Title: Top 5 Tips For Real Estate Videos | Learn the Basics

What's going on guys? In this video I'm going to show you how to turn your footage from good into great. How's it going guys? Jonathan from Gons Media here and if we're just meeting for the first time I help real estate video creatives get more out of their business and maximize their profits. So if that sounds like something you're interested in do me a favor and hit the like and subscribe buttons down below. We're going to go ahead and jump right into this. In this video I'm going to show you my top five tips to improve your real estate videos. These are going to be tips that are, you know, they're not extremely well known. These are just things that I've learned over time and I feel they help me in my videos and my style. They may not be a fit for everybody, but if you follow along, they might, you might find something that you're interested in. So let's go ahead and get started. So first things first, this video is assuming you've already landed the clients.
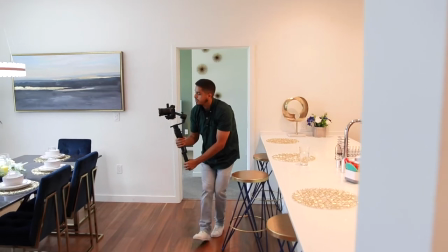0:52 This is not the business side of videography. This is assuming you had landed the client you've got a real estate shoot tomorrow and you're watching this video here's some five tips that are going to help you to really improve the footage first things first personal preference i shoot in 24 frames per second it's not a fit for everybody a lot of people like the slow look slow down look of 60 frames but i shoot in 24 because i like the real time cinematic look
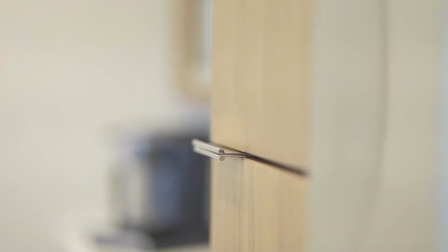1:16 it gives i feel there's a big difference between 60 and 24 as you can see in these clips here All right tip number one guys you're gonna want to film at about chest level Oftentimes if we're up here It's a little too high and we get too much ceiling not enough floor a little too low We get too much floor not enough ceiling or we're below the furniture and we can't really see the room So typically I like to be at about chest level. So when I'm holding the gimbal I'm usually at right about here and I'm crouched a little bit so I get more Traction so that looks a little something like this.
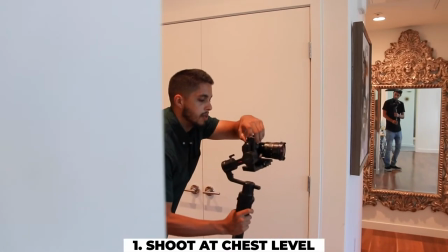1:47 So let's say I'm shooting this room here, right guys? I'm going to be about chest level and
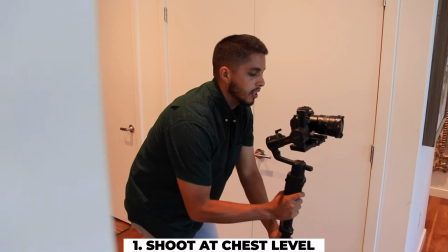1:54 I'm going to make sure my lines are vertical so I'm going to go ahead and punch into this room and
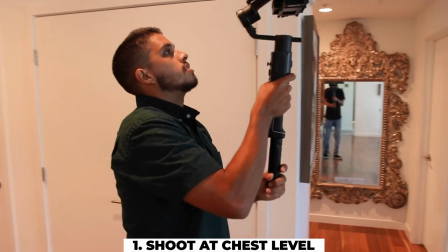2:04 that's what chest level looks like. Any higher as you can see I'm looking down and it just looks
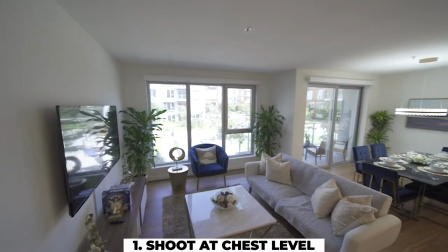2:12 very very distorted or I can come down
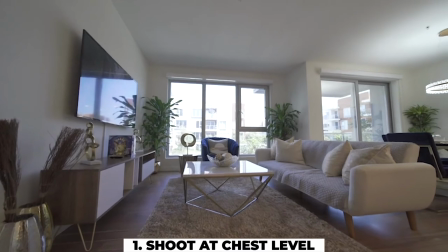2:16 here and look up and it looks kind of odd this is like a dog or cat's eye view and that's not realistic for the viewer so for that reason you want to keep it at chest level and make sure your lines are vertical. Now there's going to be one exception to the rule of filming at chest level to keep your lines vertical and that's going to be in the kitchen.
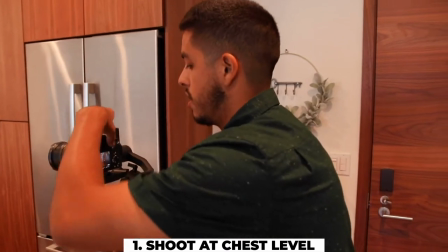2:37 As you can see when filming in a kitchen or most kitchens filming at chest level is sometimes a little too low.
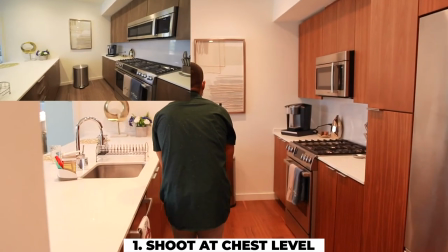2:45 For this kitchen it's actually quite fitting because the cabinetry is not too high but in most cases the cabinets will sit really really high and when we film too low we're looking too much underneath the cabinets and that'll look a little something like this and it's not the most pleasant view. All right guys tip number two for you is move really slow. You can always speed things up in post but it's if you're shooting in 24 frames like I do it's going to be really hard to slow things down. So let's go ahead and take things nice and slow. So we're going to go ahead and shoot this dining room this way.
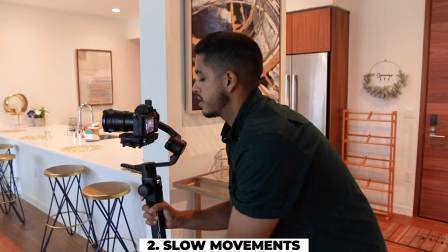3:21 I'm going to start right here. I'll go ahead and hit record. Chest level, knees bent, getting ready for my ninja walk.
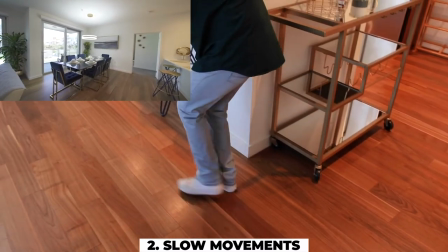3:27 And I'm just going to go ahead and move in and punch in nice and slow. I'm going to take my time, wrap all the way around.
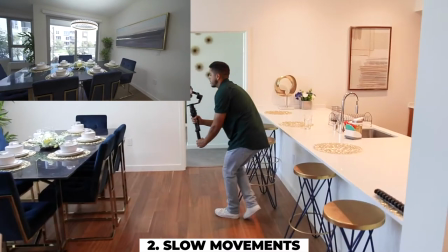3:33 For me, I'm trying to keep the chandelier in the center as my focal point.
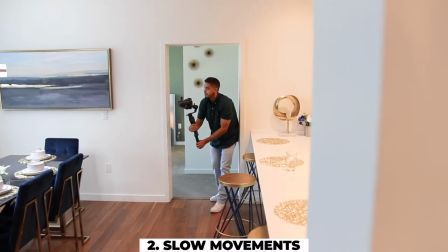3:37 And what I'd like to do is I'm going to keep that same position and take the movement and just go backwards with it.
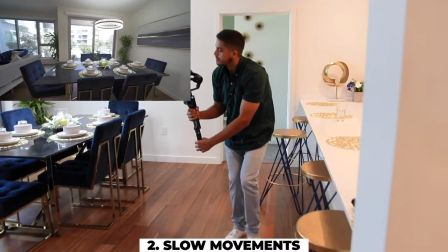3:47 Just nice and slow. And by moving slow, what it allows us to do is speed up at the ends or in the middle and keep the rest of the clip in
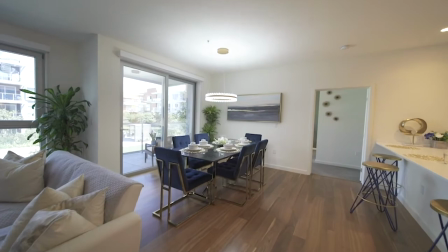3:57 real time and it looks like this all right